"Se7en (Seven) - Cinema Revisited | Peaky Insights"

Seven is one of the best psychological thriller movies you will ever see and is one of the finest piece of work from David Fincher's thriller movies. It is till date remembered as one of the most cruel climaxes of all time. A climax which showed no mercy at all to the characters and not at all to the audiences as well. The detective duo of Brad Pitt and Morgan Stanley's characters works very well on screen. The idea of a young hot-headed cop and a bit of subtle veteran kind of a cop who is about to retire works very well together now let's talk a bit
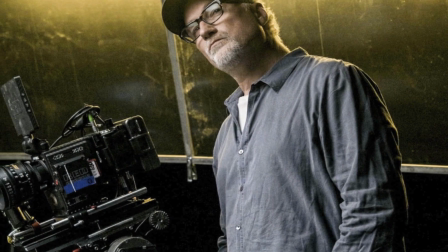0:38 about the director david fincher david fincher is now regarded as one of the best when it comes to directing psychological thriller movies he now has to his portfolio movies like zodiac gone girl panic room and fight
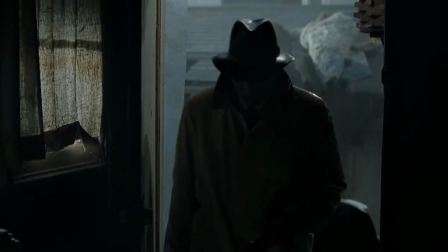0:51 club just to name a few but back then when seven released in 1995 he
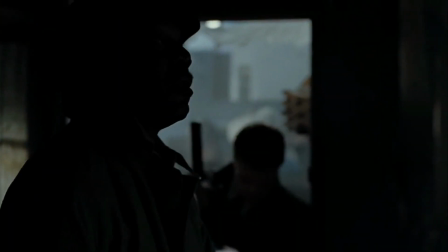0:56 was not that known for making psychological thrillers perhaps this was the start
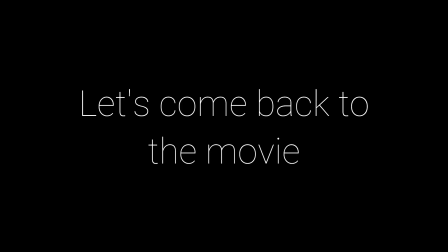1:00 of something great let's come back to the movie seven is a
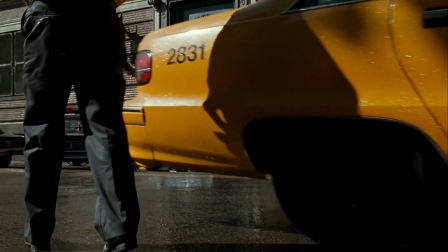1:05 story of a criminal using seven deadly sins to commit murders one by one.
There are seven deadly sins, Captain.
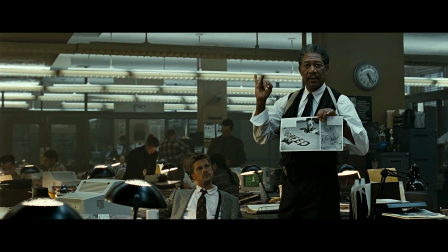1:12 Gluttony, greed, sloth, wrath, pride, lust, and envy.
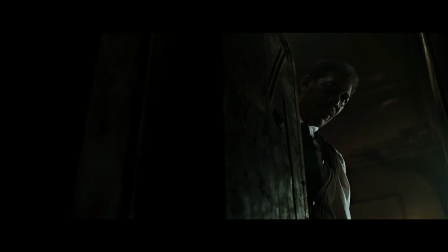1:19 He also leaves clues that would lead the detective duo to the next murder site.
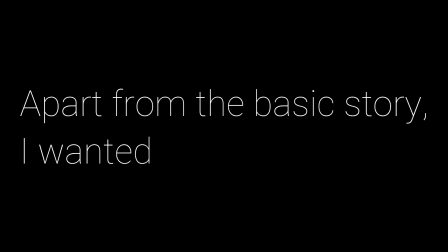1:24 Now, apart from the basic story, I wanted to highlight this particular thing.
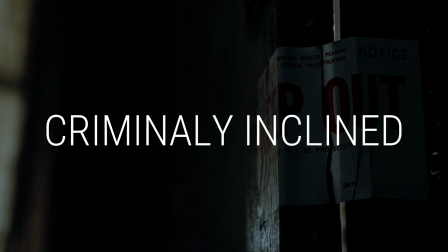1:28 The world showed in Seven is a dark, criminally inclined, and overall a place where you won't want to stay for long.
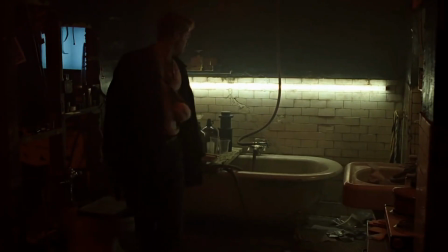1:35 The music in the movie complements the build-up to attention scene and this is quite the highlight of the movie as well.
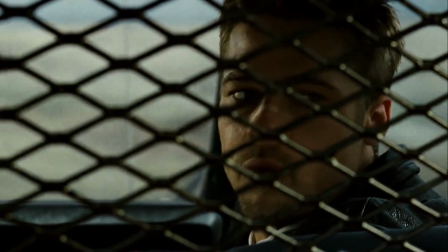1:42 What's best about the movie? It is a kind of movie that would make you think, was the antagonist of the movie right?
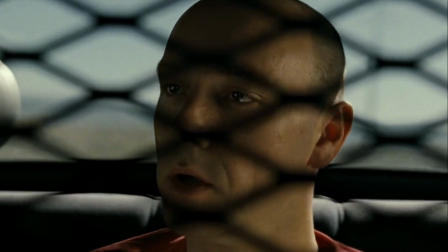1:49 Was John Doe right? And yeah, also, the antagonist in the movie is far ahead of the detectives.
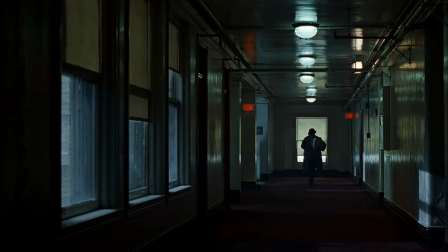1:55 Though he is kind of defeated once when Mills and Somerset find out his home,
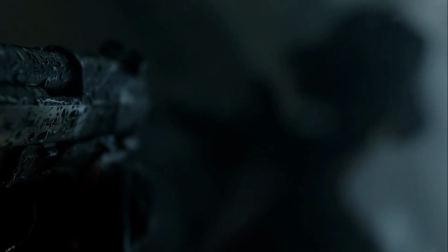2:00 but a John Doe still gets away. and this place a very crucial plot point in the end as well,
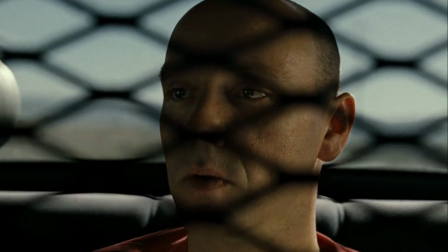2:05 you know what I mean. The final drive scene into the desert is so well crafted along with the music to build up tension.
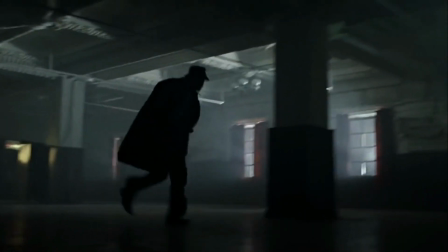2:13 The apartment chase scene is no different than this. Fincher also uses the environment to show how the characters feel.
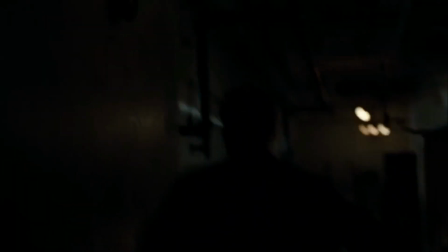2:20 For example, in most of David Fincher movies, we can see rain.
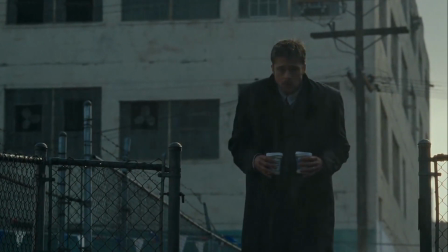2:24 Now rain shown in a movie adds a bit of uneasiness to the scene and to the audience as well.
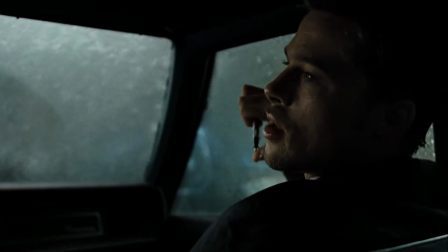2:29 A lot of scenes in Seven also include rain, dark rooms which built up a lot of tension in a scene. To sum up, Fincher uses the environment, music and a nice build up to a scene to create tension which is necessary in a psychological thriller. So that's it about the first episode of Cinema Revisited. Now go down in the comments and tell me which movie should I watch next and make a video just like this. And also tell me in the comments what you think about this particular video and what you think about the directorial style of David Fincher. Until we meet next time, this is Atharva from Fiki Insights, a place where you get insightful and fun videos just like this on your favorite TV shows and movies. So thank you so much for watching.